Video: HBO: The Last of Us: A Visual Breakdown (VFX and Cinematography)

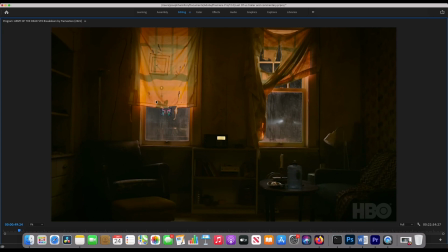(8:21)
This is a nice shot. Pretty much just blasting some sodium vapor light through the windows here to light up these curtains, which gives some nice layers of light and dark. Probably on the inside, they might be adding a little fill of either a cooler temperature, or it looks a little green. I don't know if that's the wallpaper or if they're intentionally making it green like that, but a little bit of fill on the inside so it's not totally dark probably.
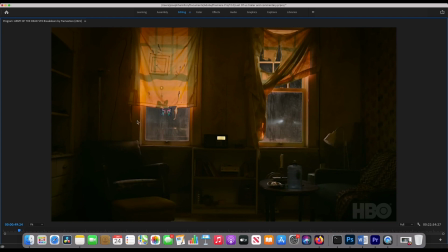(8:41)
And this background could either be real background or it could be comped in, meaning the background past the grunge on the windows here. Nothing too crazy here, but cool shot.
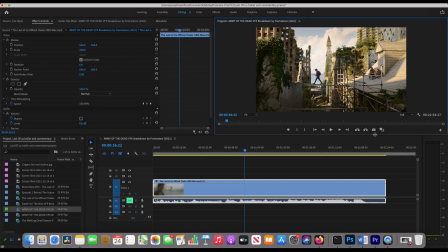(8:53)
All right, so that's a pretty cool shot. I'm gonna pause it here real quick, give this a quick breakdown. If you watch my last video on partial sets, you probably have some idea of how they did this.
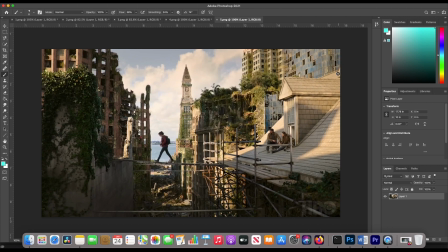(9:01)
What I'm pretty sure they did here is they just created a partial set. So again, anything the actors interact with, all this stuff, just draw a little circle here. Anything inside that is a real set, maybe this top part here too. So essentially just the roof that they're sitting on, and then this board that they're walking across is a partial set, meaning they've actually built that.
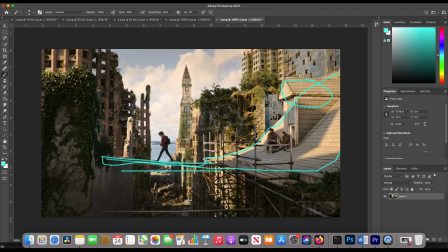(9:21)
Then obviously they're not gonna have our actors and actresses walk across this dangerous area. So I'm assuming that there's a floor right below her feet here. Then we have green screen all behind here. Green or blue screen, one or the other. Maybe a little bit further back so there's not as much spill on our actors.
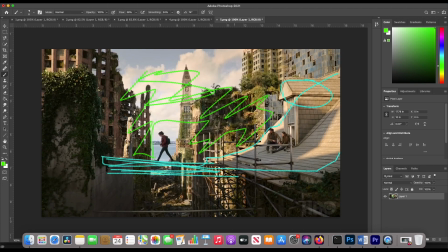(9:36)
Whenever you do green or blue screen work, you want to try to have that screen a little further back so that there's not, you know, green bounce or blue bounce going back on our actors. So I'm assuming all this is green screen, or at least, you know, where the actors need to be occluded. So then you can easily pull out a key of our characters here as they walk across the bridge.
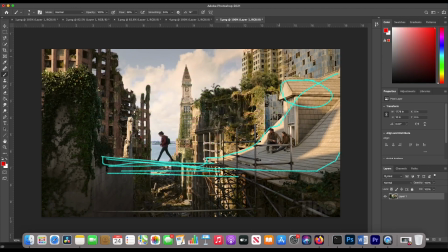(9:53)
And then pretty much everything else is full CG. So all this stuff rendered and comped in. They've really done a good job matching the lighting here, you know, conveniently placing our characters in the shadow. But you can see they're matching the CG assets like up here.
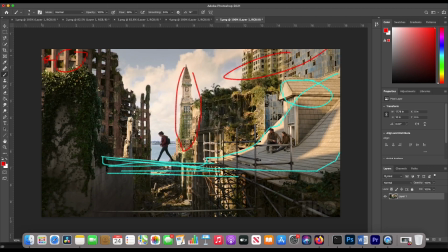(10:07)
You can see the sun is coming off from the left of camera, so it's creating those shadows, which conveniently places our character in shadow, so it's much softer on them. But then also it's creating those nice layers of light and dark, so you can see like layer of light, then we have more layers of light here, but then right here we have dark.
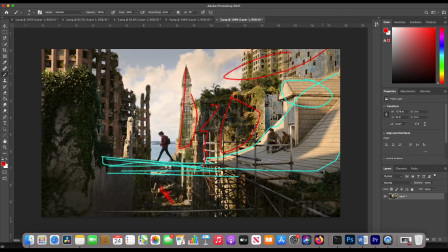(10:24)
So a nice way of layering different things. Everything is pretty much CG except for the partial set in this case, I think. And then they're instancing tons of nature, like these vines in the foreground here, to make everything look more derelict.
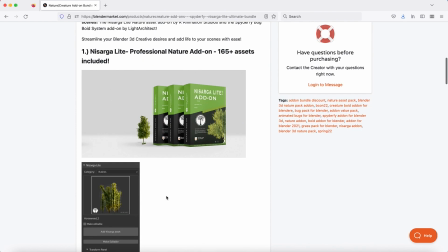(10:35)
So pretty cool, nice shot. But pretty sure other than the rooftop and the board here, it's pretty much done on a blue or green screen.
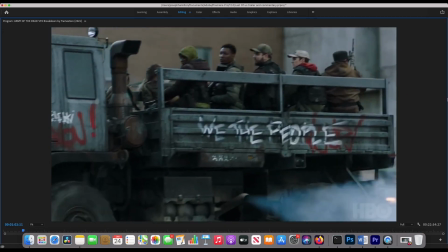(10:43)
All right, so pretty quick cuts here. I'm gonna let it play for a second.
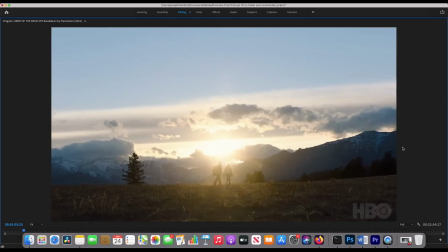(10:47)
This could be totally comped in mountains or not. Flare looks kind of real, but you never really know these days.
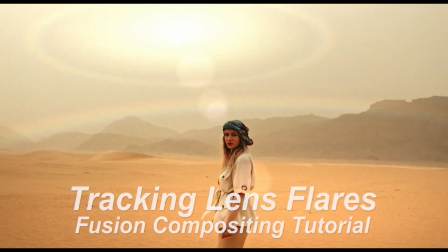(10:52)
Looks good though.
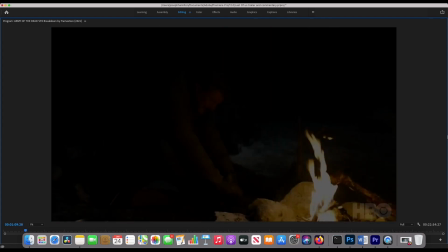(10:57)
Nothing too crazy here.
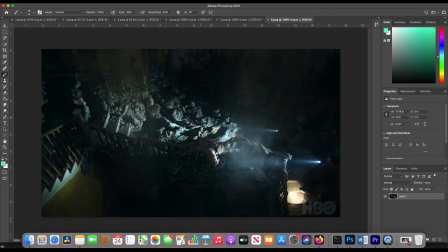(11:01)
All right, this is a pretty cool one. Let's break this down. So I really like this shot, but it's actually, I think it's pretty simple here. You got your characters holding the main sources in the scene. So you got their flashlights and they're just, you know, blasting them this way to act as the main source in the scene. You've also got a little bit of dust in this environment, which is lit up by the flashlights.
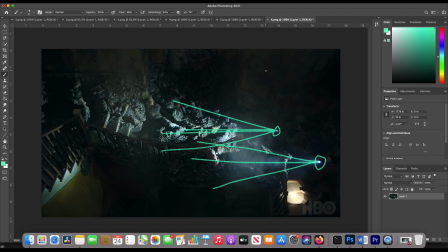(11:20)
That's going to help you with your fill in the scene so you don't lose too much of the detail in your shadows. There's not a lot of haze here, so I'm thinking that there's probably at least one more source in the scene, probably a little fill light going on. They could either fill directly from camera, or I think they could put something off this way, just closer to the camera,
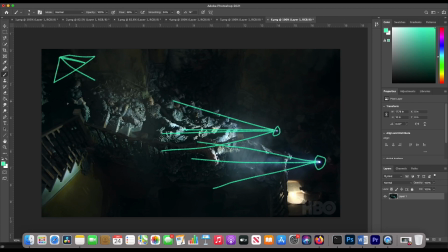(11:36)
not like in the corner, but above the staircase, and then they could flag off the staircase so that the light doesn't hit the top of the stairwell, so the characters' flashlights can reveal what's up there. But then we actually have a source going this way back on our characters, so we can have some more fill on our characters' faces.
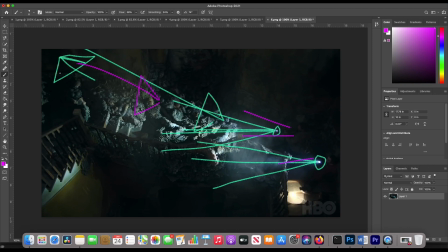(11:53)
That's probably where I would put the fill. Again, not by the staircase, but kind of a little bit closer to camera so that it's filling in all the shadows here. And then you can kind of flag it off anywhere it's really hot. So really soft fill light, I'm assuming. It could be something bounced or something with a heavy diffusion on it. You can tell they really wanted the flashlights to be the main source in the scene.
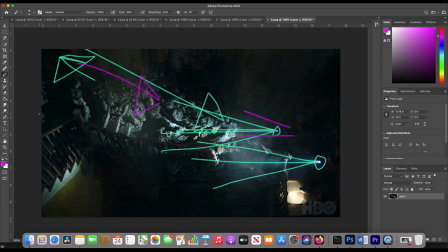(12:12)
So it could be just the flashlights, but I'm thinking they have some fill in there, and then they've just crunched down the shadows a bit more in post if they had to.
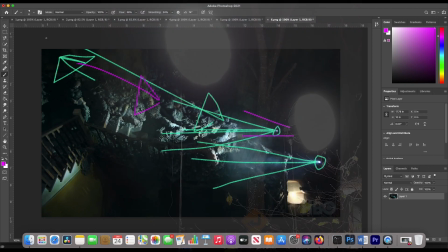(12:18)
So probably some kind of softbox to fill close to camera, off a little bit to the left here. But it's so sourceless, guys, it's hard to tell where that one is.
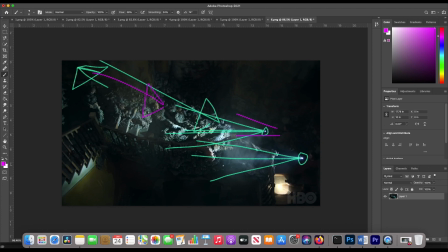(12:25)
But really cool shot. I love the beams of light. You know, sometimes keeping it simple is actually even better.
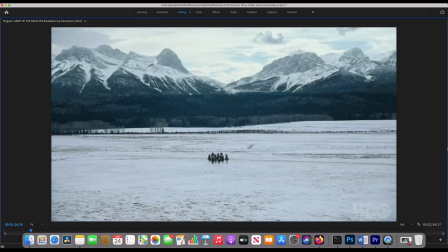(12:36)
So day interior stuff, not too crazy. Love that. I think here we got some Compton Mountains again.
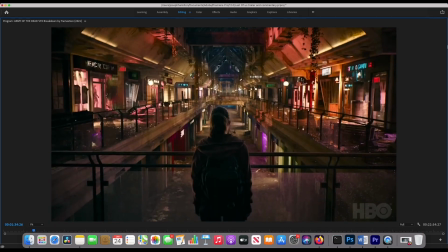(12:45)
Some flares. So this is an interesting shot here.
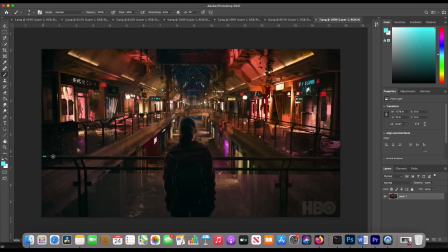(12:51)
Again, what I'm thinking here, guys, we got a partial set. We have these railings are real. Obviously our character's real. Railing is real. I don't know if the glass is real. Could have comped in the glass because it might be easier to do that than comp in the background. But I think this is a pretty simple partial set here, guys.
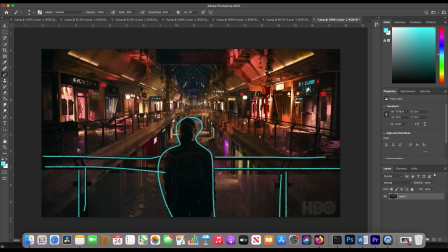(13:06)
I've only seen the first 2 episodes because the rest aren't out yet, but yeah, they didn't build a whole mall, I don't think, guys. So, but to me, this probably seems like a partial set shot. Maybe they built like up to there, you know? So all this stuff is real, and then everything else is an extension.
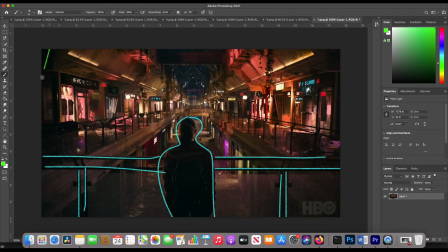(13:24)
But if I'm gonna take a guess, I'm gonna say we have a blue screen over here, or green screen. And then obviously there's a lighting gag when these lights turn on. So if this area is CG, like I'm suggesting, then the director, cinematographer, visual effects supervisor, they all gotta be on the same page regarding, you know, what color are the lights in the mall when they turn on.
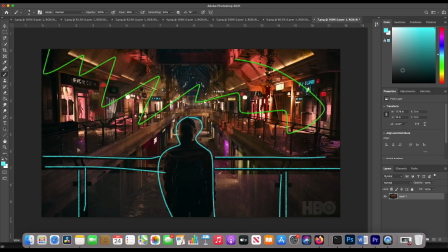(13:41)
So whenever they do turn on, the cinematographer's gotta have similar sources lighting up our character's face.
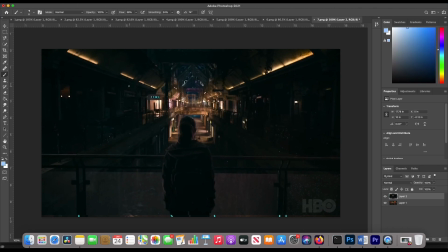(13:46)
So assuming I'm correct about the background, we have pretty much 2 lighting setups here. We have before, which based on our characters, you can see the kind of the specularity in our character's hair here. So what's going on here is they have some kind of top light just above our character here. It's pretty soft since they want it a little bit sourceless, but it's still providing that nice edge on our character.
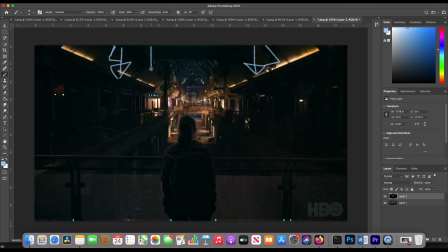(14:03)
So that's kind of coming down right on top of our character, top lighting this whole area. Big softbox, blasting light down. Maybe a little fill by camera, but looks pretty shadowy. But as soon as these various light sources come on, then you got to have some light sources off camera that turn on as well.
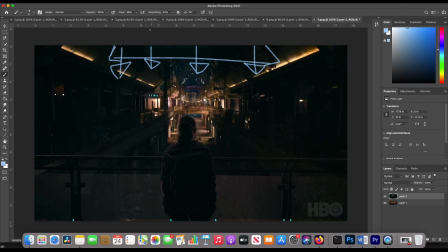(14:19)
So probably using like some sky panels or some other RGB type of light. So assuming you have some kind of pink store windows light up here, you want to try to motivate that in the live action shot as well. So you have some kind of light source, either, you know, it could be directly in the shot. You don't want to flare the lens, obviously, but you just want to hit her with like a nice edge.
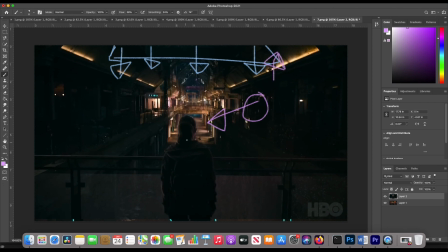(14:36)
You can even put the source off camera up here somewhere and just try to maintain that edge so that when those store lights come on in the CG environment, you have similar lighting on the edge of our character here, which is, you know, sort of like this.
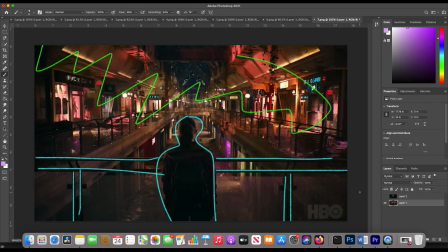(14:48)
So you can sort of see the pink on our character. Take a look one more time.
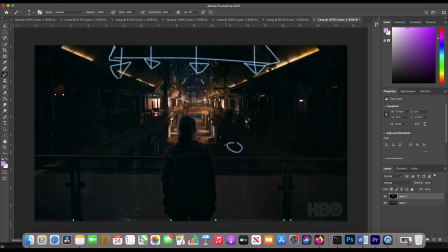(14:51)
Based on this edge on her neck here, I'm thinking there's a source down here somewhere, giving her that nice edge, you know, when that light comes on.
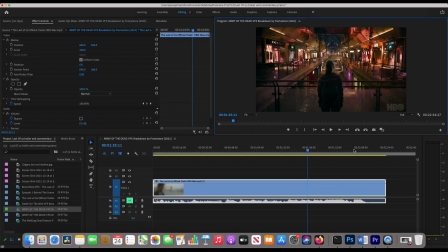(14:59)
So anyways, cool shot.
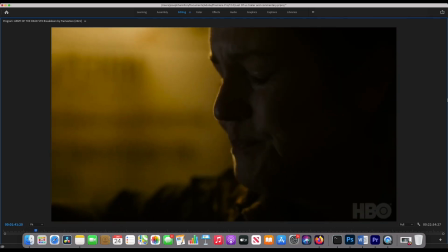(15:04)
Some day exterior. This is an interesting one as well.
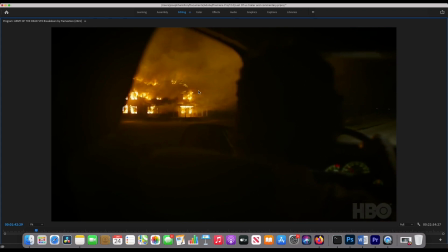(15:10)
I'm thinking probably didn't burn a house down, but again, what you can do, like I mentioned in the first shot we talked about,
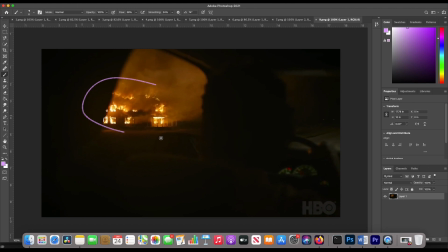(15:15)
it's hard to be for sure, but I'm thinking all of this is CG and it's not real fire or anything. Comp the house in with fire elements on it, and then to get the ground lit up here and any live action light interaction, they've got like a whole bunch of lights here. So, you know, maybe they're using like maxi brutes or something. So each one of these dots I'm drawing is like a 1,000-watt light, okay?
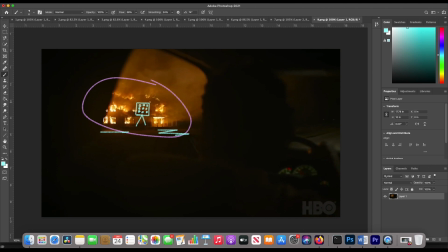(15:34)
And then you can have them like dim on and off at different times to create that flickering effect. So they could just like stack these on top of each other with different stands. So they have a bunch of light sources, and then each one of these is panable. I'm not going to draw every one of these, but this is how some movies do it. They just get something that would motivate this firelight and they just stack them all up.
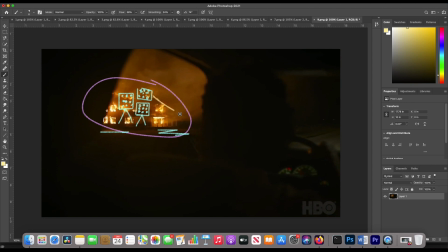(15:52)
You find a way to make them flicker. You can use sky panels too. I don't know why I'm drawing this old school maxi brute stuff, but then now you have them emit orange light. Then after you add that practical element, then you can comp in all the fire. So anyways, I think that's how they did it in 1917.
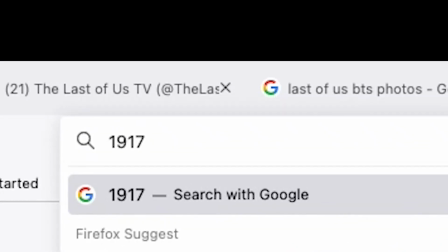(16:07)
So check it out. Let's see here. 1917 fire shot. All right, check it out, guys.
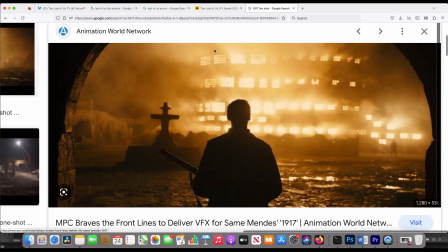(16:12)
Here's what I'm talking about. Okay, so they didn't use maxi brutes, but it's kind of similar. So you can see they've hazed up the environment.
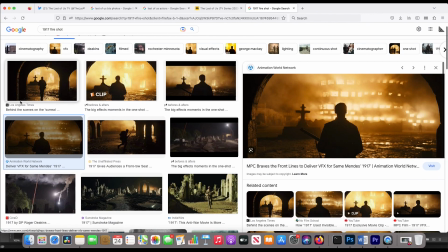(16:18)
They're adding these light sources wherever the flames would be. And then of course, you know, in post-production, they comp in the fire in the building and everything.
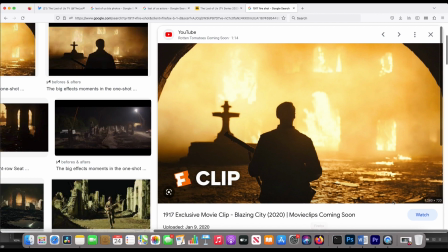(16:24)
So anyways, that's how I think they did it. I don't know if that's actually the correct way, just purely conjecture.
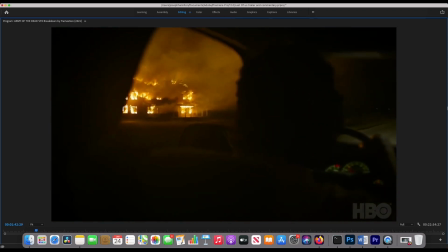(16:31)
Until we find some more BTS photos. Oh wait, actually, hold on, check this out, guys.
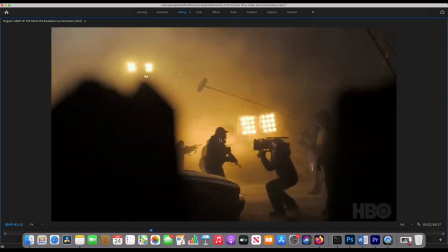(16:36)
So look, we do have maxi brutes. Probably in my subconscious mind, I just started talking about maxi brutes. So yeah, motivating fire with these guys, creating firelight.